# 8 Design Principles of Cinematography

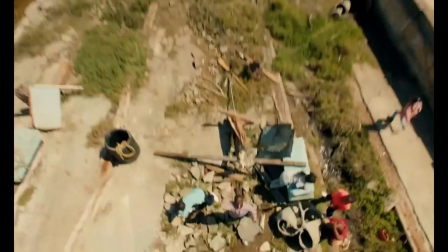Cinematography is a beautiful art form, especially when it's detailed, thought-provoking, and intentional. We all want to find that perfect shot, but what's most important is the shot that serves the story.
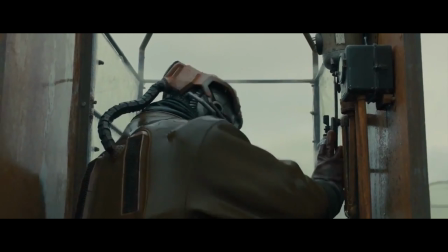In this video, we'll break down the principles of getting the best of both worlds. These are the eight design principles of cinematography.
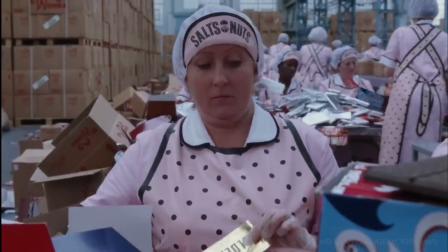Certain basic principles pertain to all types of visual design, whether in film, photography, painting, or drawing.
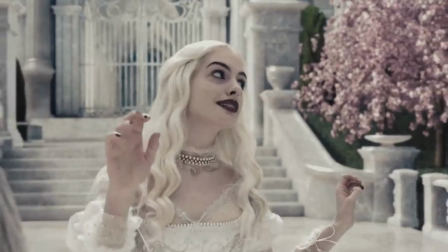These principles work interactively in various combinations to add depth, movement, and visual force to elements of the frame.
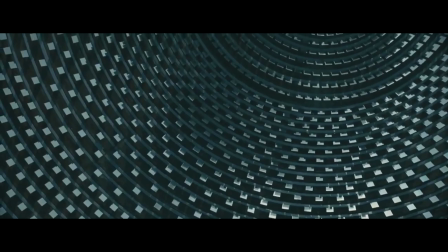Now our first design principle is unity. Unity is the principle that the visual organization be a whole, self-contained, and complete.
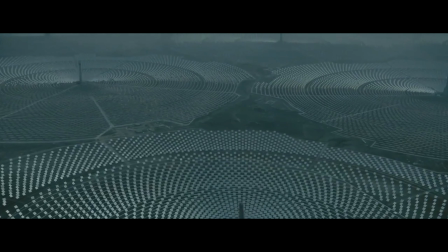This is true as a deliberately chaotic or unorganized composition. Next we've got balance.
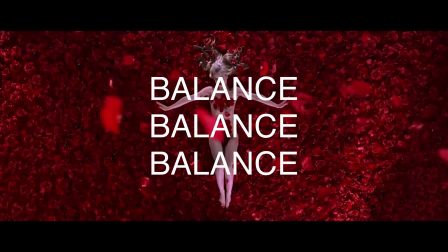Visual balance, or lack of balance, is an important part of composition.
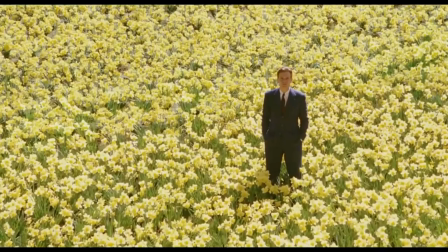Every element in a visual composition has a visual weight. these may be organized into a balanced or unbalanced composition.
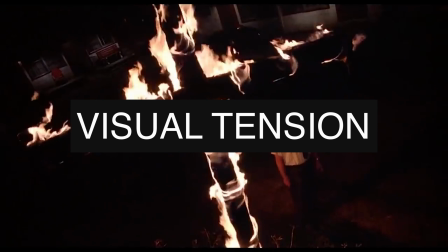Next, visual tension. The interplay of balance and unbalanced elements and their placement in the frame can create
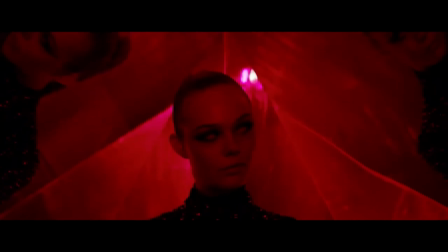visual tension which is important in any composition that seeks to avoid boring complacency.
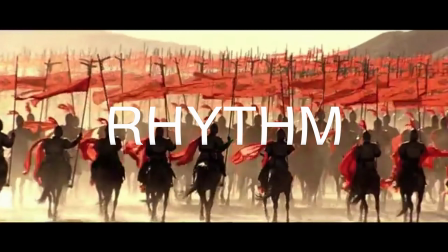Rhythm. Rhythm of repetitive or similar elements can create patterns of organization.
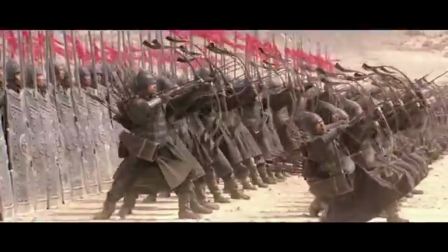Rhythm plays a key role in the visual field, sometimes in a very subtle way.
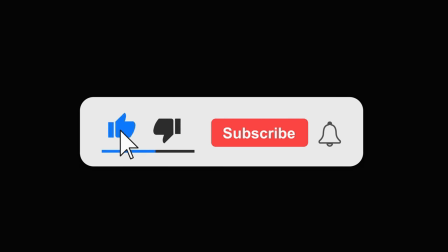If you're liking this video so far go ahead and click that like and subscribe tab and that little notifications tab to let you know when another video is dropping.
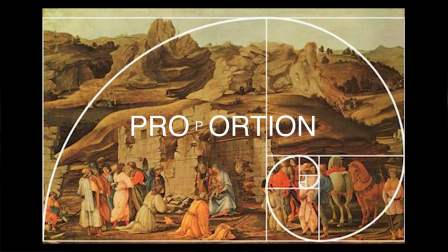Proportion Classical Greek philosophy expressed the idea that mathematics was
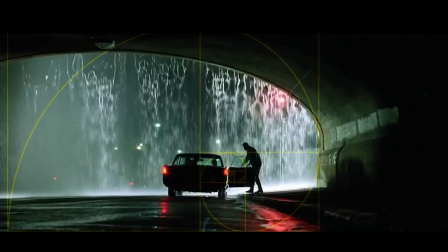the controlling force of the universe and that it was expressed in visual forces in the golden mean. The golden mean is just one way to look at proportion and size relationships in general.
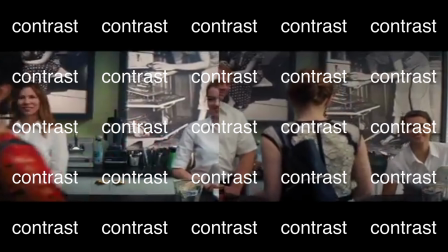Contrast. We know a thing by its opposite. Contrast is a function of light and dark value.
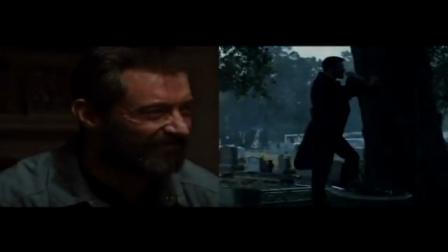The color and texture of the objects in the frame and the lighting.
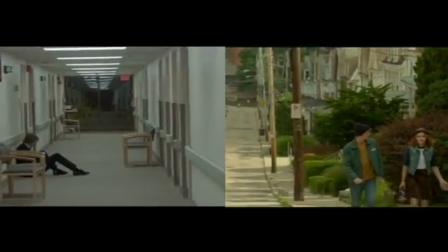It is an important visual component in defining depth, spatial relationship, and of course carries considerable emotional and storytelling weight as well.
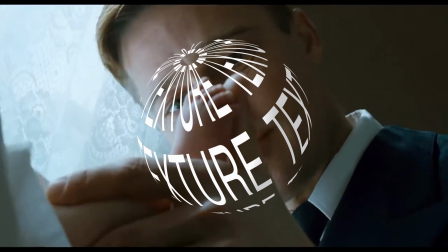Texture. Based on our associations with physical objects and cultural factors, texture gives perceptual clues.
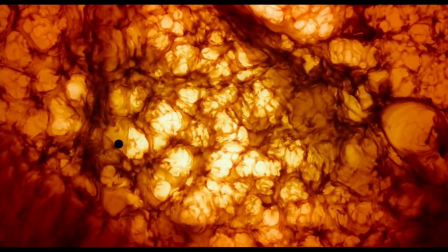Texture can be a function of the objects themselves,
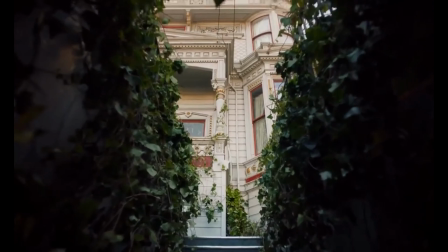but usually requires lighting to bring them out. last but not least directionality one of the most fundamental of visual principles is
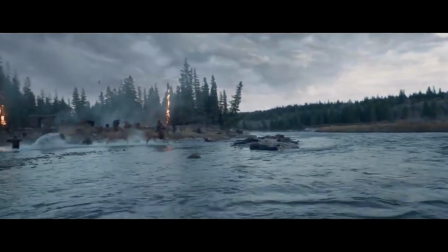directionality the few exceptions everything has some element of directionality
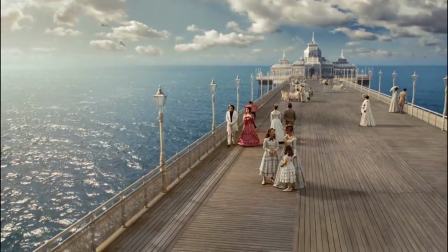this directionality is a key element of its visual way which determines how it
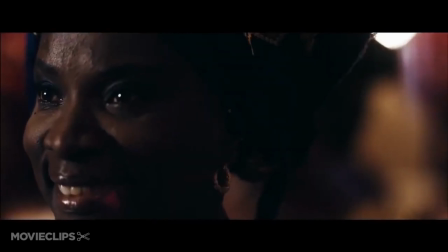will act in a visual field and how it will affect other elements anything that is not symmetrical is direction
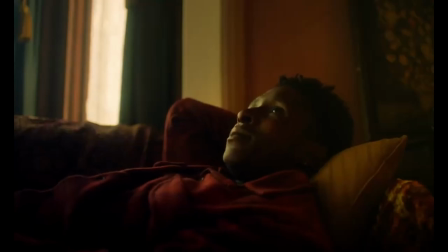all right and that's our eight design principles of cinematography thanks for learning with me thanks for chilling with me guys and I'll see you next time